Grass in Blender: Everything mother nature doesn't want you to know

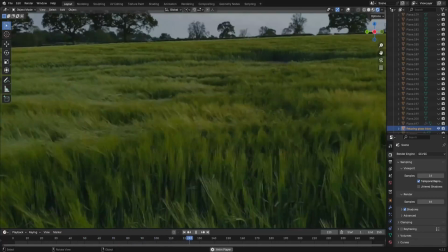0:00 Nature is beautiful, but how do we make it in the funny 3D software?
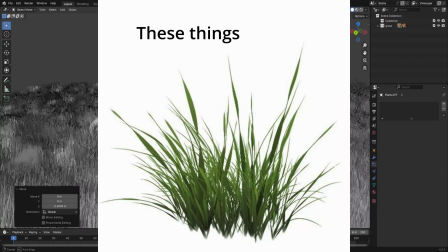0:05 And by it, I mean grass, and just grass, specifically grass, I'm not doing anything else.
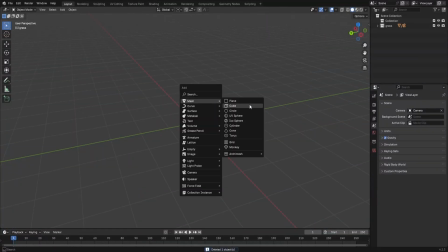0:10 When making things in Blender, there are a lot of things you have to consider. How can it be modeled?
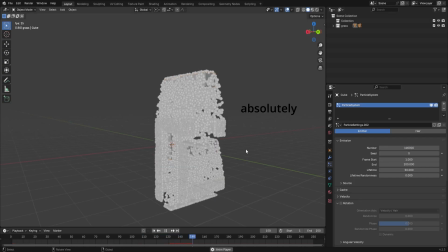0:15 Is it better to get an asset online? Should I use particles, maybe? Maybe there's an add-on that can do my job better than I can?
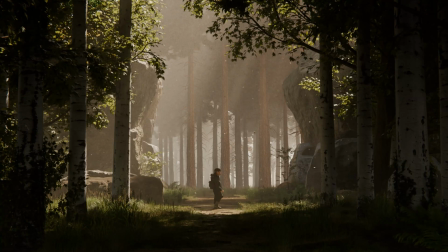0:23 Oh, thank God, this isn't free, I would not have a video. But for grass, the first thing you should think about is, what type of grass should I make in relation to my scene?
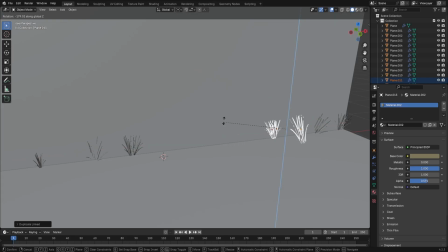0:32 If you want grass in an abandoned warehouse, it probably won't have much color, it should be quite sparse.
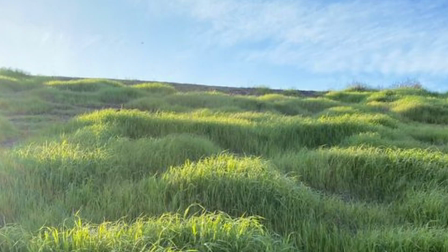0:38 If you want it in a big old verdant field, you might want grass that's quite long and wild and everywhere.
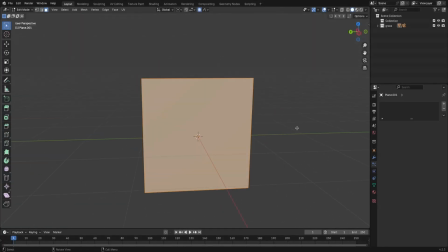0:44 Ultimately, it's a really easy thing to make. It's just a plain but small and shaped a bit.
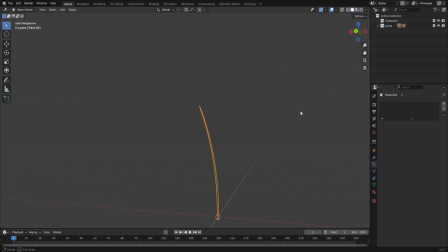0:49 Don't give my grass body dysmorphia. And using a system to instance them, you can actually put them into a scene in a convincing way.
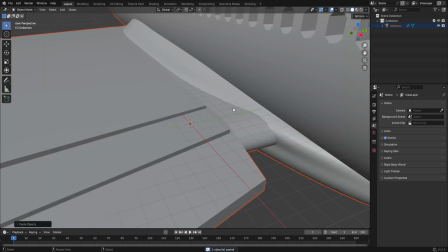0:58 So to start off modeling, add a plane. What?
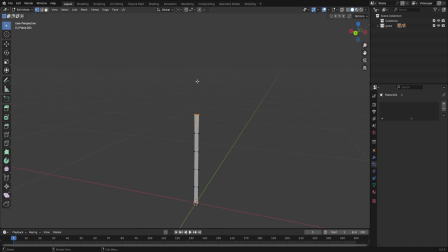1:02 Take this and model a grass shape. You can use proportional editing set to sharp to get the right fall off here. Give it some curl, and you have a simple grass blade. Cool. Now repeat this process 20,000 more times and you get... No, take your grass and give it an array modifier. Give that array modifier another array modifier.
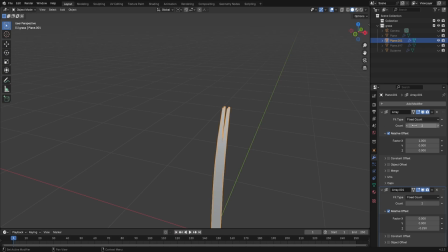1:22 We're trying to make a simple grass tuft, so change the array count as much as you want for something like that.
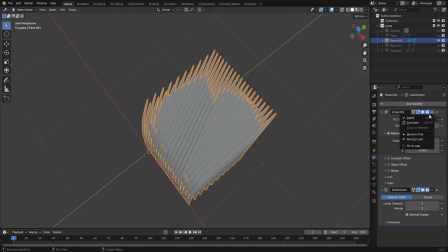1:27 You want to keep the shape fairly even with a good amount of grass. Apply both modifiers into edit mode, F3, and separate by loose parts.
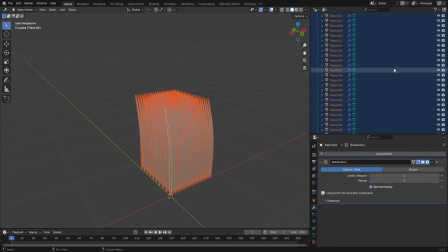1:36 You now have so much grass, it's ridiculous, but it gets even better.
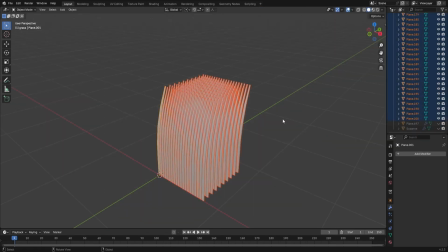1:40 With the most specific of specific tools, F3, type randomized transform.
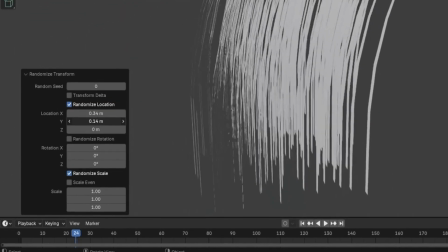1:46 This tool is really good because it does exactly what it says it does,
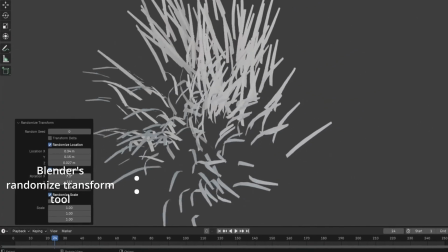1:50 which means randomized transform tool 1, the House of Commons 0.
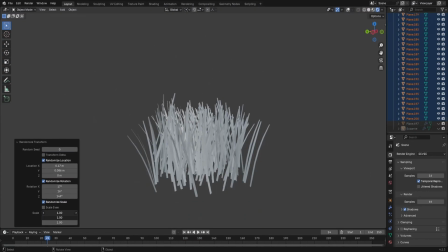1:55 The thing itself is super intuitive. Just play around with it until you get something a bit like this.
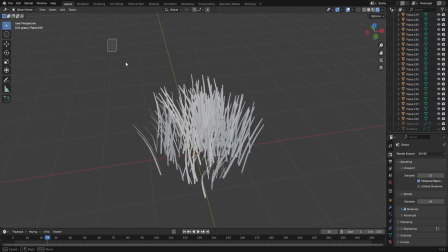2:00 Select everything and then join it back into one object with Ctrl+J.
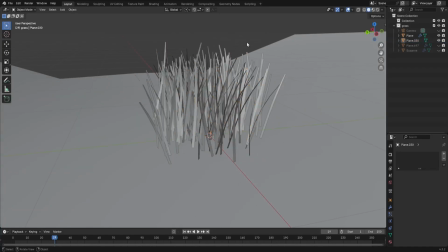2:04 So the point of making this is that we can scatter around just one object without it really being noticeable.
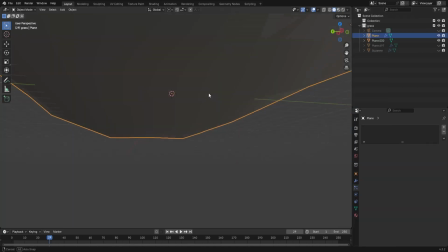2:10 I've made a really basic example, plane, scene, thing. And I'm gonna add a hair particle system.
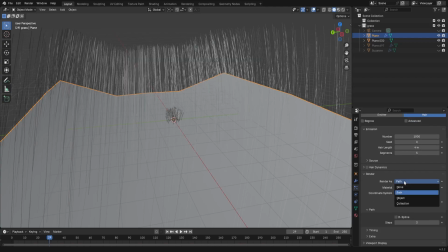2:16 I'm not using geometry nodes, but you can if you want. Sorry, CG meta. In the render properties, change path to object, and then your instance object as the grass tuft.
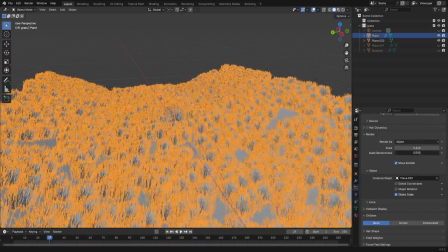2:25 Up the scale, and then change the scale randomness a little bit. You want the grass covering most of the ground.
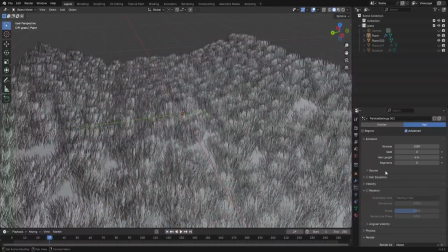2:31 At this point, you can notice that it does repeat a little bit. Turn advanced particle settings on, scroll down to rotation, and then change the phase and the randomized phase.
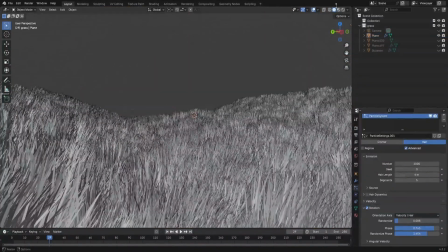2:40 To improve this even further, we can take inspiration from the success of the Industrial Revolution.
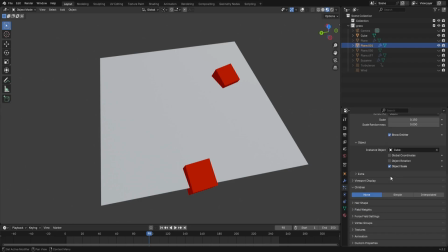2:46 That's right, we're gonna use children. In particle lingo, children are extra particles which originate from the parent. This is usually used for hair simulation, as you can calculate the movement of less particles whilst having a larger amount displayed still.
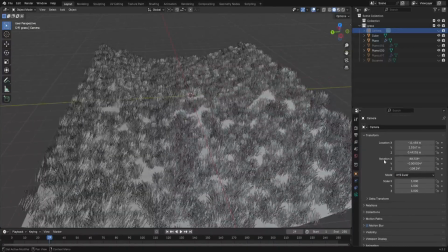3:00 But we're gonna use it for grass. Deal with it, you hair fanatics.
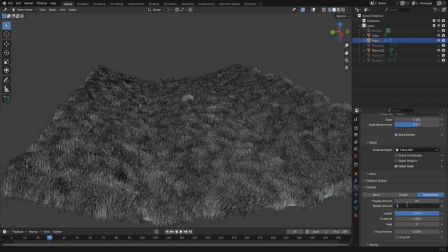3:05 So go to the children panel, select interpolated, and change the display and render amount to something lower, 5 or 10 depending on your emitter.
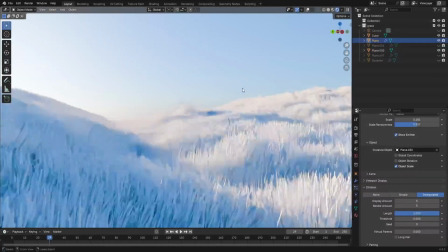3:13 Now we've got a well-covered, sort of wild grass field. Add in a material to the original tuft.
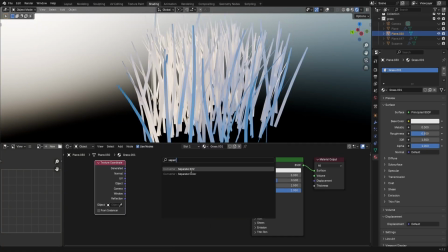3:19 In the shading tab, add a texture coordinate node, separate XYZ node, and finally a color ramp.
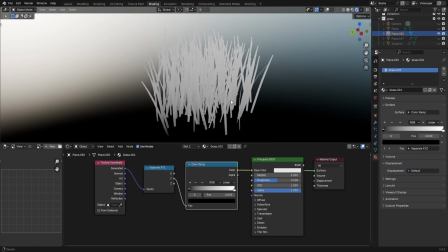3:26 Connect these up and you've got a really simple way of controlling a gradient from the roots to the tip.
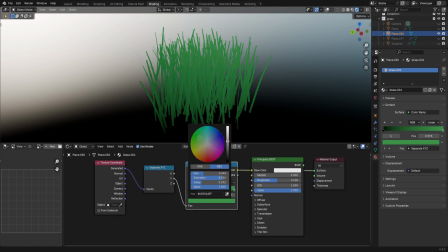3:32 Change the colors to something actually grass-like, having a lighter shade at the top and a darker shade at the bottom.
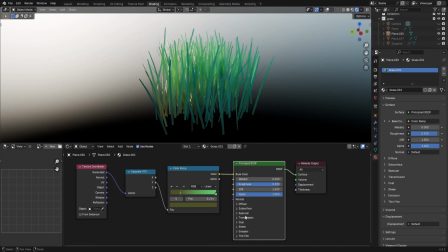3:37 I like to put the roughness up higher, so the grass doesn't reflect too much light. And you can also put the specular down to help with this as well. My secret ingredient to really top this off is to actually lower the alpha value. It gives the grass just a little bit more softness, and you can see this working with the full field really nicely.
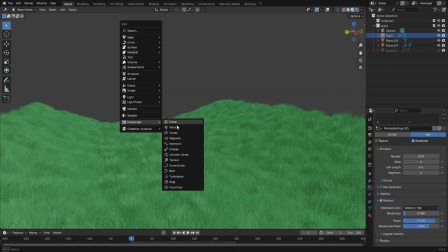3:55 The next step is to add movement. Add a wind force field, and point it in whatever direction you'd like the wind to blow.
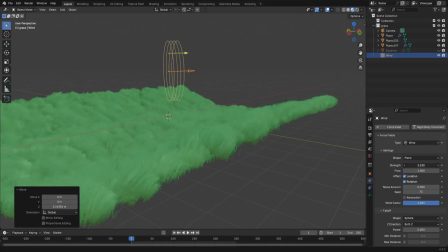4:03 Moving the strength slider up affects how far the grass leans.